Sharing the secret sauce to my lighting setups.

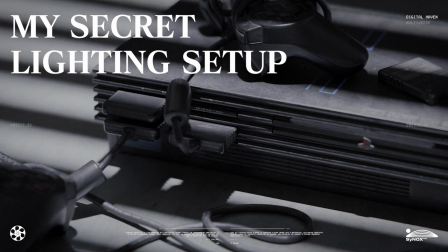0:00 Hello, Trevor. Download a secret lighting setup YouTube tutorial.
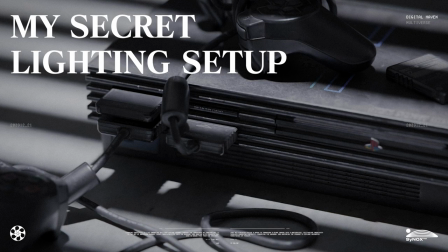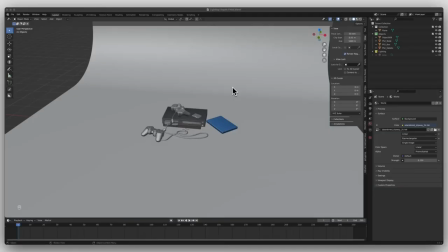0:11 Welcome back. Today I'm going to create a quick video just kind of going over the secret sauce that I bring into my renders. It's super quick. It probably won't take you more than 3 minutes to add to your scene. So let's just go ahead and dive on in.
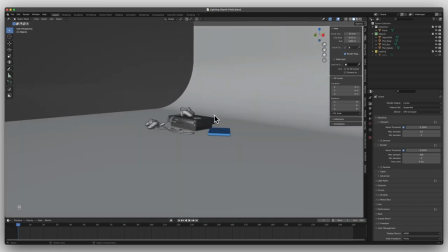0:29 For background, I went ahead and just brought in a simple object from Sketchfab, made my own plane, extruded it, and then beveled it.
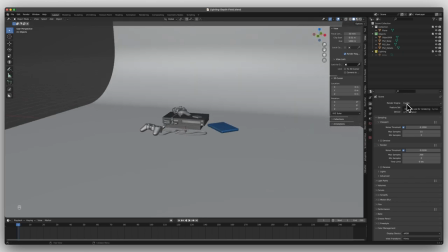0:37 The render engine that we're going to be playing around in today is Cycles. One thing that I like to do,
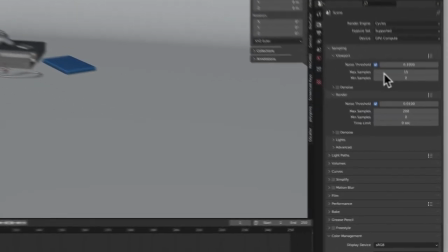0:43 especially if you don't have a strong computer, set the samples really far down low, 15, and I render around 200.
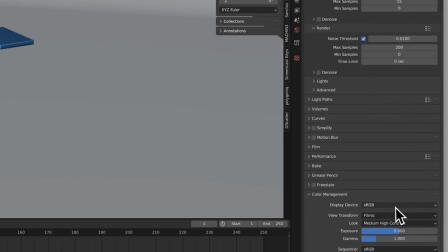0:50 And for color management, I keep it around medium, high contrast.
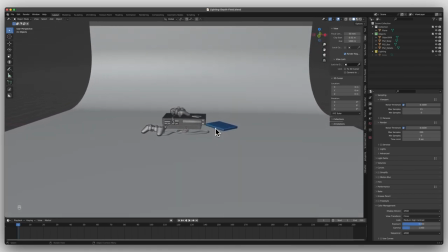0:55 But anyways, so the first things first is you're gonna wanna bring a camera into this all.
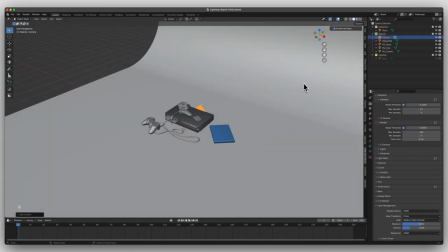1:02 Pressing Shift A. So once you bring in the camera, let's just go ahead and make sure that's in the collection.
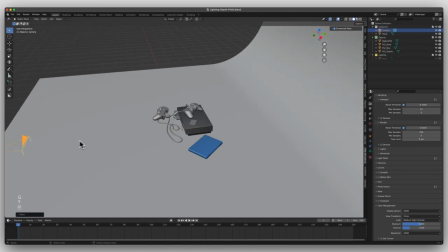1:08 Let's drag it over here.
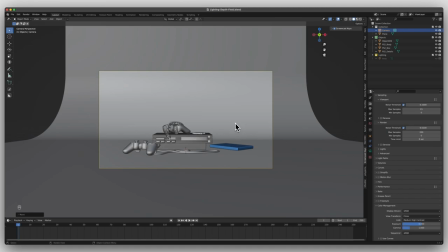1:13 Let's bring it over here. And then we're gonna enter it by pressing Shift Tilde just to get a fun angle here.
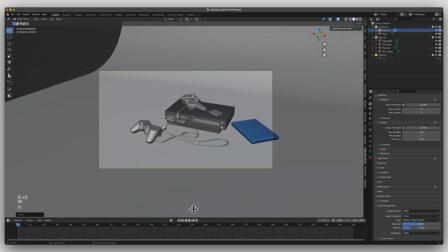1:21 Right about there, I think is okay. And then what I'm gonna go ahead and do is vertically split my viewport.
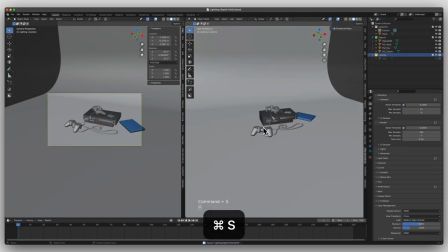1:30 And I'm gonna go over to my lighting. And here's the first step of the secret sauce.
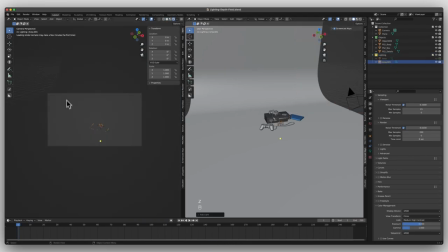1:37 Bring in an area light. Let's just make sure we render this so we can kind of see what's going on.
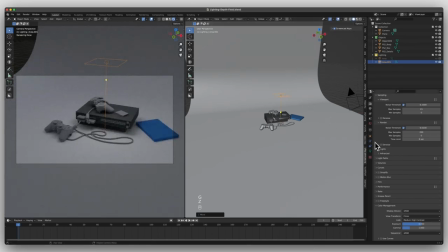1:43 And what we did is you bring up this area light. Now, if you're wondering about the background light that's already existing, this is an HDRI. Pretty much I brought it at a really low strength, not to fully illuminate the area, but to get a little bit of something.
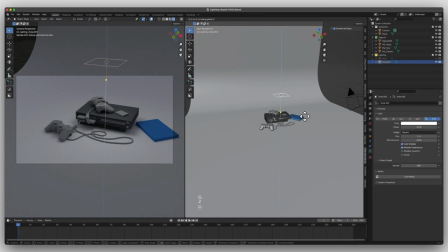1:59 So once you bring in your area light, just open up that. I like to crank it up quite a bit, like 300 maybe.
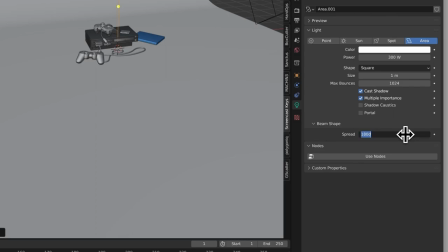2:08 And the secret sauce is within the spread. Put it around 5, you see you get this very nice beam.
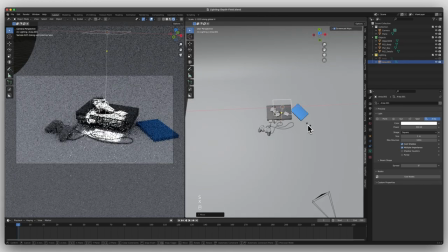2:16 And then what I do is I'll take the beam and then scale it on the X or Y. You can see if you scale on the Y, you get it more vertical. Scale it on the X. It really depends on the orientation of your scene and how you want things to be set up.
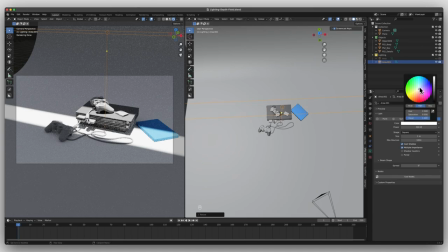2:32 Then from there, I'll bring in a nice, like, fun light color. So that's the PS2. So let's bring it, make it like that. We can bring it up a little bit. And then if you want it to not be that harsh, you'd bring up the spread. So maybe 20 is not as harsh. And that's the lighting.
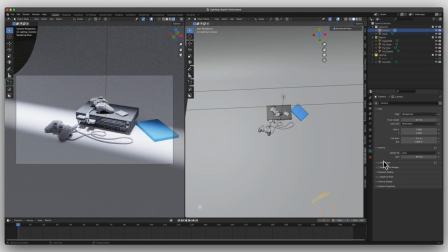2:52 Now, the next thing you're gonna have to really focus on here is your camera. Within your camera, the first thing I like to do is play with the focal length.
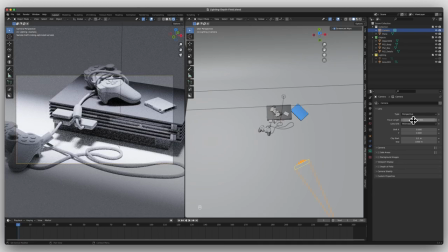3:01 So I drop it into like 120, boom. You can see from there, we're getting a lot more. We're seeing a lot more. 120 is like my magic number.
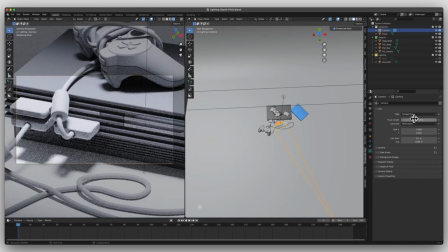3:09 I know there's probably I think 240 is the other one, or you can get in some extreme detail, but I'll just do 120 for the tutorial's sake.
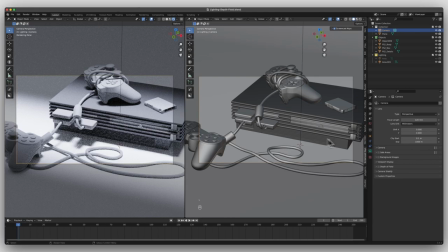3:20 View camera here too. And the next thing we're going to play around with is depth of field.
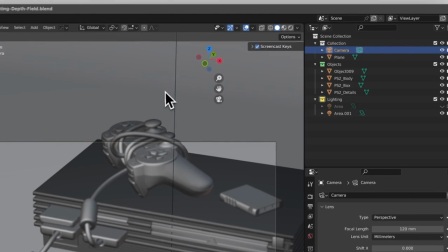3:25 So when you turn on depth of field, one thing that I like to advise to everyone
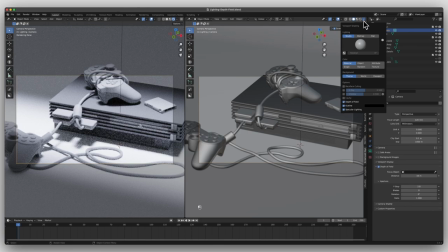3:31 is if you don't have a strong computer that's going to be rendering out your rendered viewport instantly,
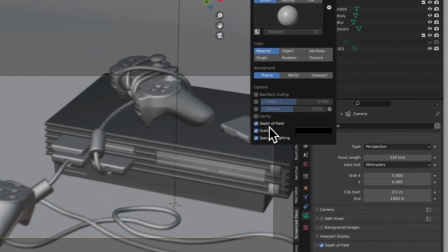3:36 I like to turn on the depth of field within my viewport shading.
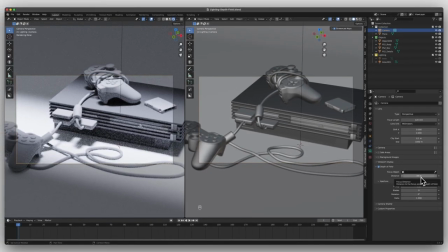3:42 You can kind of see what's going on. I'll take my distance and I'll press E,
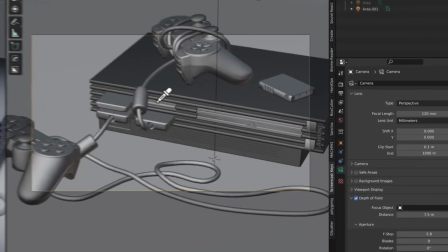3:49 which gives you my eyedropper, and then pick an object, so maybe right around here, and I'll just play with the f-stop here.